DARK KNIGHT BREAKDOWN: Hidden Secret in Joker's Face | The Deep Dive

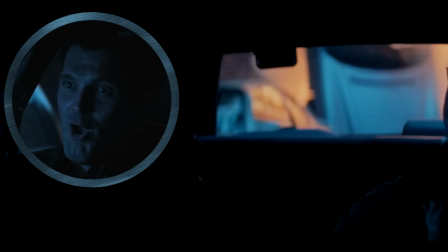(23:39)
And I just noticed that as her car blows up, the crooked cop in the passenger seat starts to smile and say, boom, to make fun of her.
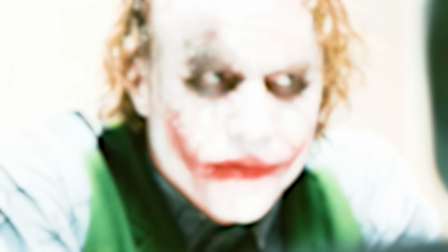(23:45)
Joker crashes the party and eats an appetizer. He chews it quickly, kind of like a dog, because with the scars would make it harder for him to use his cheeks to keep the food in place.
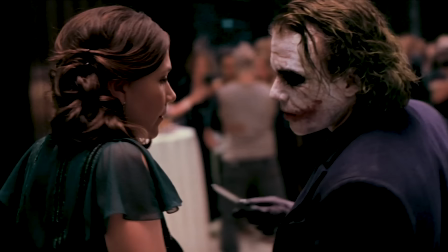(23:52)
The party guest who reminds him of his father is actually U.S. Senator Patrick Leahy from Vermont, who cameos in many Batman films.
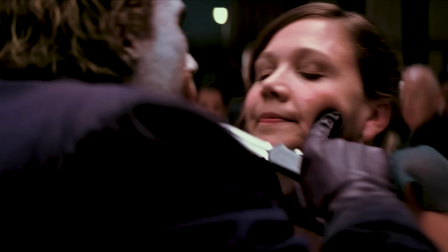(23:57)
When Joker first approaches Rachel, the camera moves clockwise, but after he grabs her face, Nolan pivots to make the camera orbit counterclockwise,
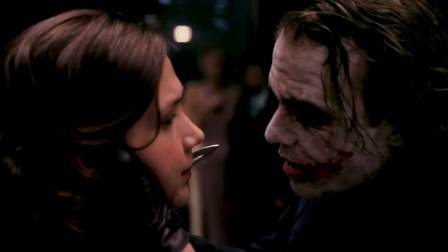(24:04)
which makes this moment especially disorienting, because I maintain it is the most unnerving part of the film.
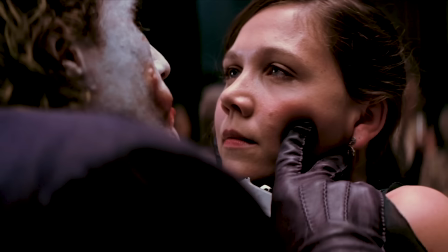(24:09)
He changes his scar story from child abuse to self-mutilation to please a wife, so A, we now can't trust anything he says, and B, we feel Rachel's discomfort.
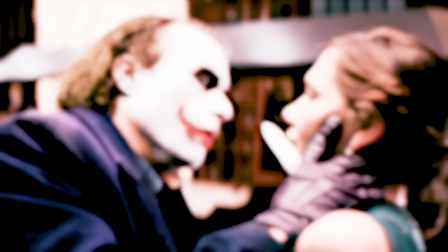(24:17)
As a woman he's just called beautiful, hearing a story about how he scarred himself to reflect a scarred lover.
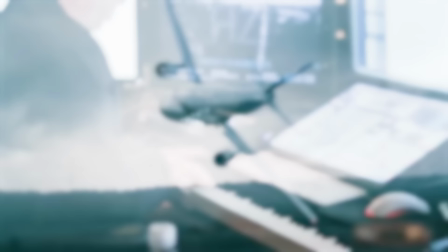(24:22) I just wanted to know that I don't care about the scars.
Zimmer's electric strings bend up the scale, sounding like a plane crashing.
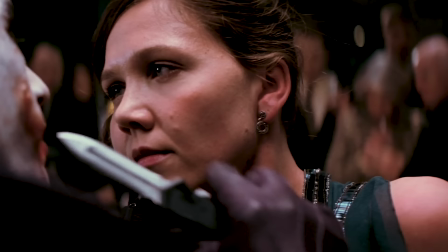(24:30)
And I could be wrong, but Ledger and Gyllenhaal are so sharply in focus, it looks like they're plated in over the background.
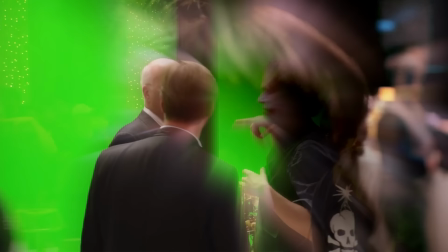(24:35)
Like Nolan got this spinning shot separately on a green screen to get the movement perfect and didn't want to interrupt Ledger's take.
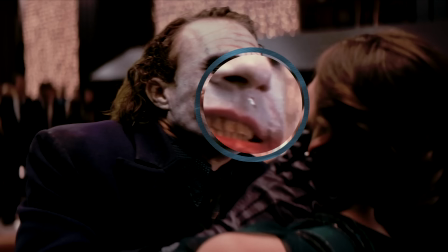(24:41)
And there's a little tell here once again hidden in the joker's makeup a bit of moisture beneath his nose in one shot catching
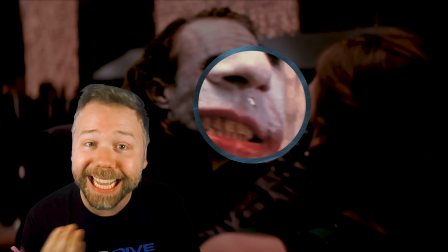(24:47)
the light of the wall behind him because i think that wet spot reflected green screen and it got keyed out but when the joker links back to say now i'm
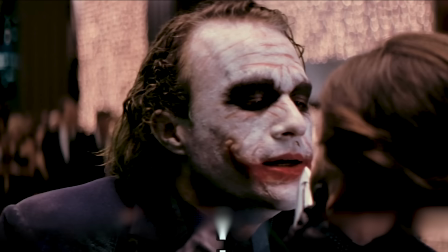(24:53)
always smiling his makeup has changed a little bit it's a bit faded his hair is a bit looser i think we're back to the actual penthouse set for this take what creeps
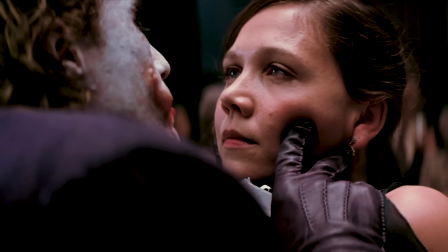(25:00)
me out about discovering this green screen cover-up is that nolan inserted into the bigger scene this particular take with this
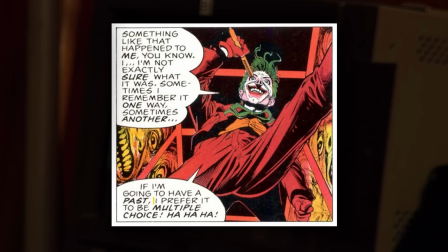(25:06)
anecdote about the gambling wife which makes me wonder if ledger could have done a dozen close-up takes with a dozen different backstories.
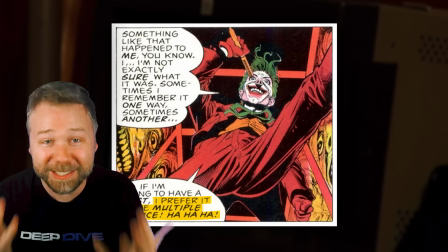(25:12)
His multiple choice origin could be even more multiple choice than we thought. I told you, there are so many details hidden in the Joker's makeup that no one, I think 15 years later, has talked about these. So please subscribe to this channel. That's my mission with all of these deep dives, and I feel like I've delivered on everyone so far. Now, Batman doesn't let the Joker tell him where in Gotham City he can't go. He has full access to Gotham, just like you could have full access to your favorite streaming library if you were using ExpressVPN. Did you know that Netflix has over 17,500 titles in their catalog, but in the United States, you only get 6,500 of those. You are missing out on two-thirds of their shows. ExpressVPN lets you set your location to any one of over 90 countries, so if you can't find what you're looking for, just look up where it is playing online, and chances are they have it.
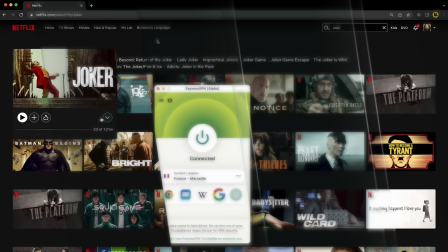(25:55)
Like, if you finish watching The Dark Knight, and you want to follow it up with Joker, just to see the different take on the character, change your location to France, and voila!
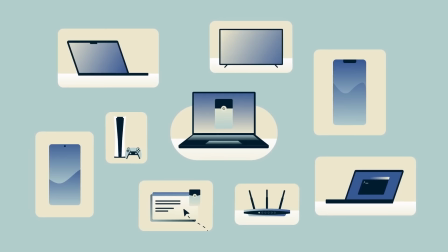(26:03)
ExpressVPN works on your phone, your laptop, even smart TVs so you can watch your shows from the comfort of your couch or on the go and it's super fast so there's zero buffering.
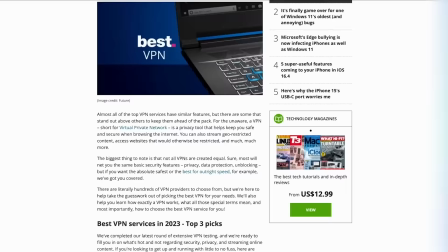(26:12)
I use ExpressVPN all the time when I'm researching these videos. It's really an essential part of the Movie Nerds toolkit.
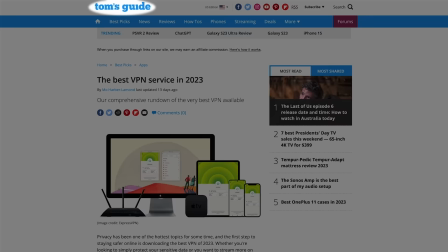(26:18)
ExpressVPN has been called the best VPN of 2023 so give it a try for yourself.
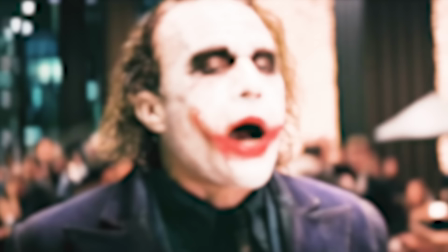(26:22)
Go to expressvpn.com slash the deep dive to get an extra three months of ExpressVPN free.
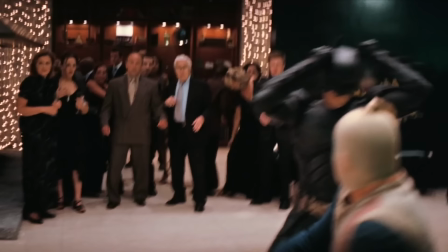(26:28)
Now we're so close in on these two that Batman's sudden appears right beside them kind of makes visual sense but not really like Nolan's frantic cutting during this fight makes
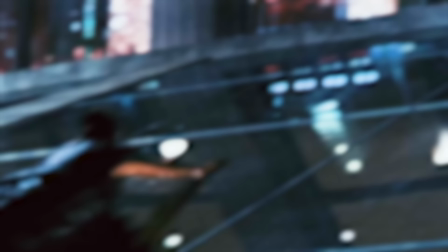(26:35)
a bit hard to follow but Nolan smartly ends the fight with this punchline let her go very poor choice of words and as
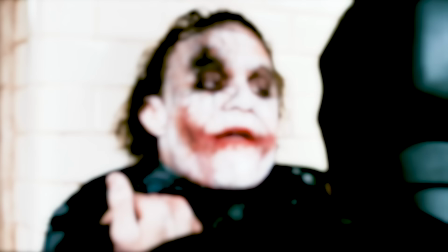(26:43)
Batman lunges after her you can see the Joker laughing as he steps aside which is something he makes note of later the way you threw yourself after her Bruce tells Alfred
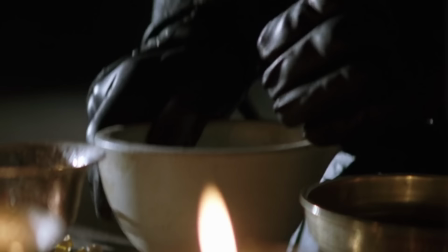(26:51)
criminals aren't complicated Alfred Bruce is accidentally echoing Ra's al Ghul from Batman Begins a criminal is not complicated this shows how Bruce
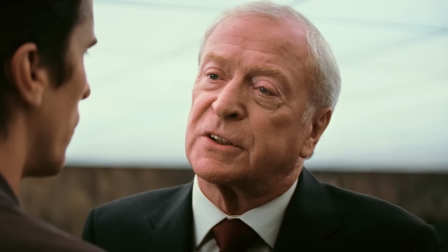(26:59)
is nearsighted that he's not yet adapted to this new class of criminal. So Alfred shares his story of hunting a bandit in Burma, who kept throwing the jewels away.
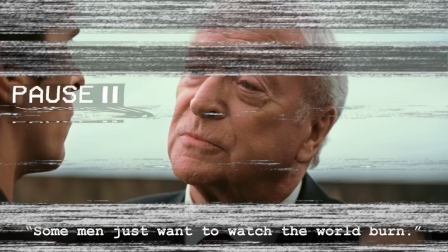(27:06) Some men just want to watch the world burn.
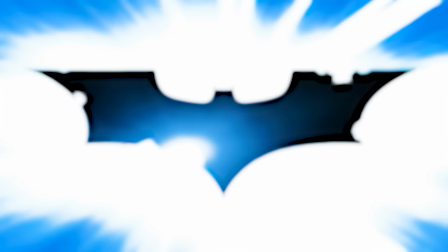(27:09)
This was the line in the very first 2007 teaser for The Dark Knight, and this, along with Ledger's unhinged Joker laugh, was enough to sell us on this movie.
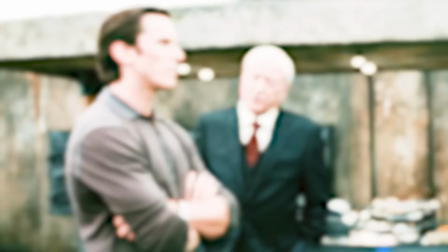(27:16) Some men just want to watch the world burn. I'm the man of my word.
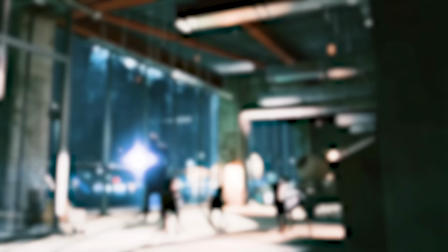(27:22)
Alfred suggests there is no why to this kind of pyromania, that some men are just advocates of chaos.
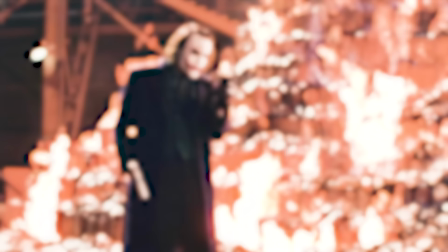(27:27)
And I think the fear that this movie dances with It's the prospect that all men, somewhere in their hearts, want to watch the world burn.
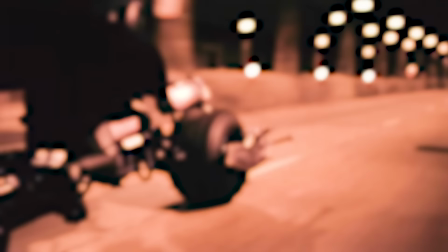(27:34)
But true heroism is not burning down our worlds around us. It's braving the heat and standing strong.
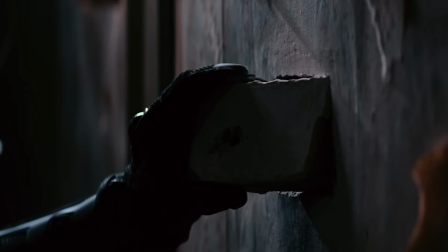(27:39)
Now, The Dark Knight does feature a bit of detective work, with Batman cutting a brick with a lodged bullet from the Patrick Harvey-Richard Dent crime scene so that he can re-engineer the shattered bullet to get a fingerprint.